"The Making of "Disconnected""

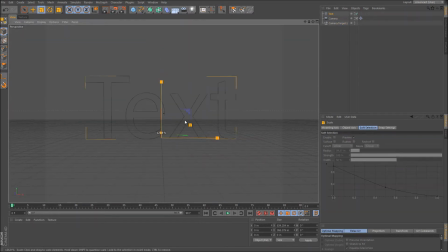Alright, so this is one of my first 3D videos that I'm going to upload, and the goal I had was just to create some 3D text.
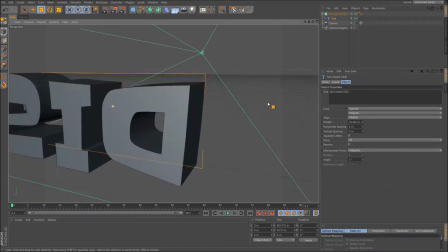A lot of the stuff I do is really mechanical, and I just wanted to create something that was not.
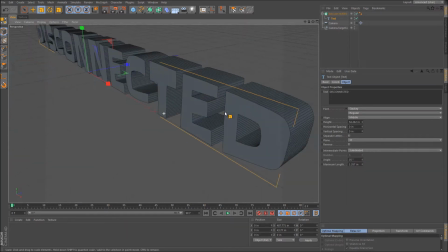The first part of this video is going to go by really quickly.
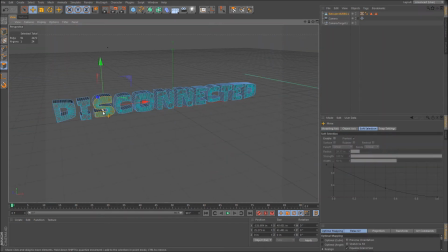I've recorded the video previously, and I'm now speaking over it, and it's currently running at, I believe, 4x. So I'm just creating some text here. I use the font Slacky from Google Fonts.
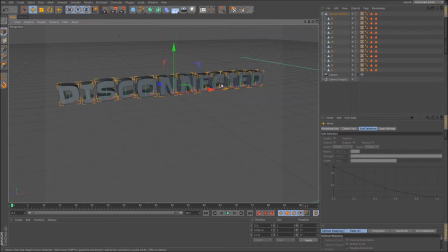It's a really good place to find some cool fonts to use. There's nothing really exciting happening here.
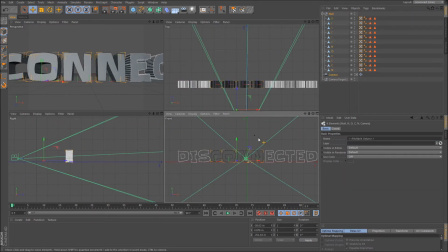It's just some 3D type in front of a camera. And again, I'm going to try a few different styles of videos. This is just one of the styles that I'm starting off with, where I sort of run through it at my own pace, and then I'm going to come back in and talk about what I'm doing.
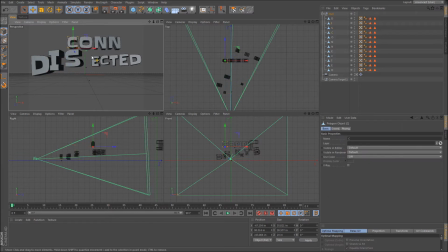So when I started to think about this concept and the word disconnected, I wanted the actual feeling of the type to be disconnected as well. But in that, I wanted it to visually convey that it is disconnected while still looking like a word,
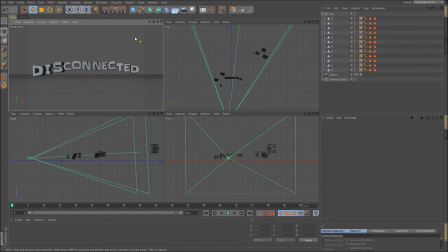not like an art piece, where the letters are just scattered. So what I've got here is I've got each letter broken apart individually, and I've scattered them
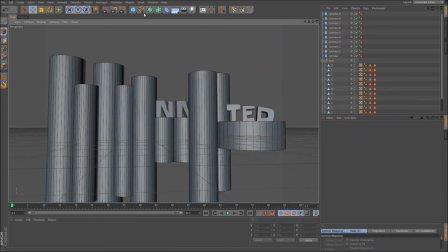to the rear in 3D space. So you see CONN is all on the same plane, TED is on the same plane,
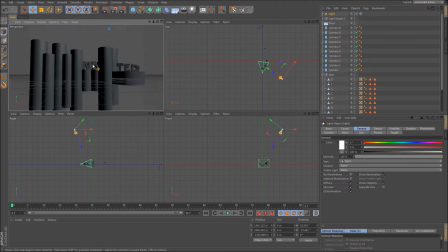but the letters DISCO are sort of scattered in 3D space all on their own.
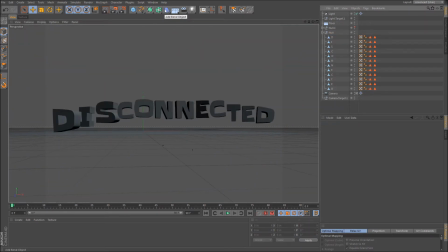I thought that was fine, but then I thought that the word could be distorted a little bit. I'm just playing around with some deformers there. And then I thought, well, I'll just distort each letter individually on its y-axis.
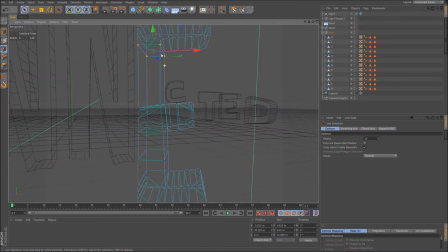And to give some variation, I'm distorting the letter E sort of non-proportionally. I just stretched it out. So the E's look different, which is nice.
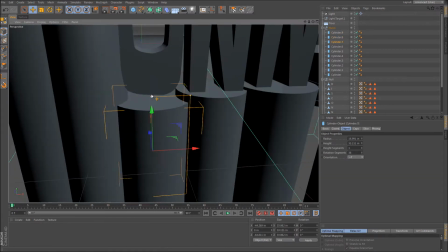And I started to create these platforms.
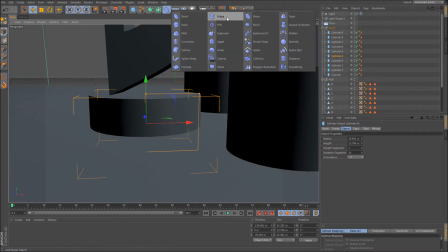I thought that even though the letters are floating in 3D space all on their own, they should still sit on something.
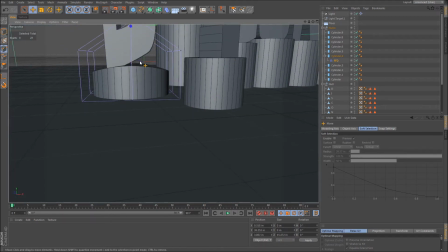And the D has a really sharp edge, so I created a FFD, a freeform deformer,
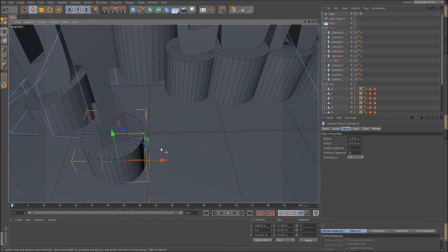and I just sort of warped the top of this cylinder so that it fits the D a little bit better.
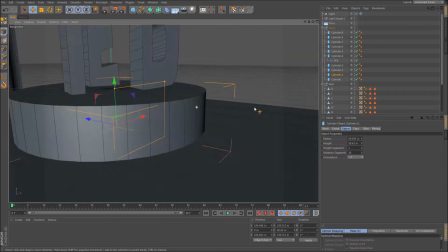And right here, I'm just adjusting each letter individually. At a certain point, I'm going to edit all the letters,
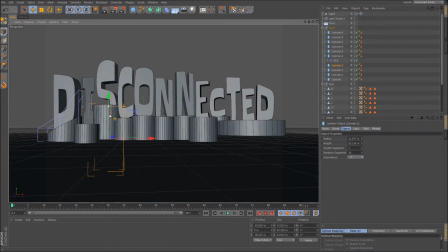and the video slows down considerably at that point because there's a lot more to talk about in terms of technique
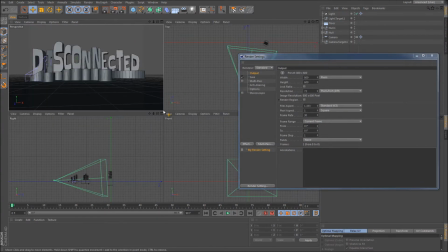and the other sort of stuff I'm doing. At this point, I'm just doing a quick test render just to see how things look.
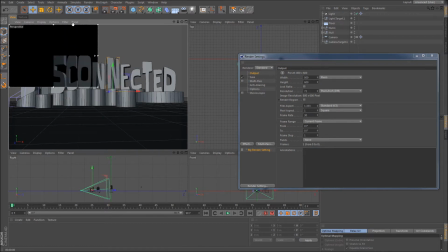Make sure the floor looks okay.
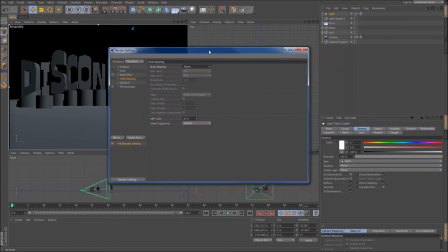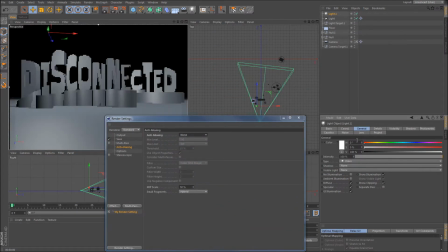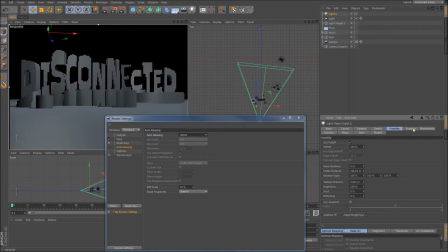Creating a couple lights. At this point, I've got two lights. I've got a spotlight with a target, so it's always going to point at my words. So that the focal point actually is the D and the CONN. That's where the camera is actually going to be focused.
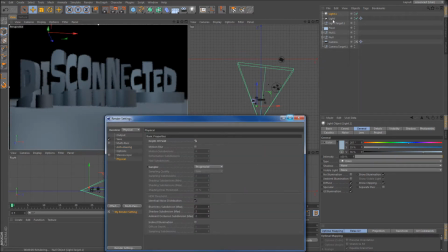I'm going to use a little bit of depth of field in the new physical renderer to
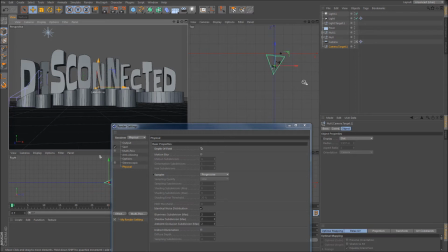accentuate that a little bit, to accentuate the depth that the letters have.
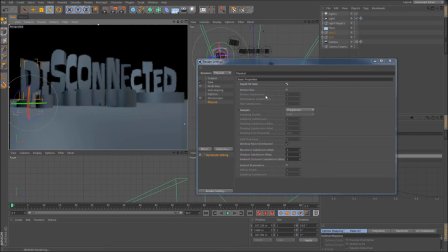So at this point, I'm adjusting my focal plane, forgetting that the camera doesn't actually respect the target object as its focal plane. And in a bit here, I actually go in and correct that. I'm also playing with the aperture of the camera because I want that heavy blur on the letters that are really far behind.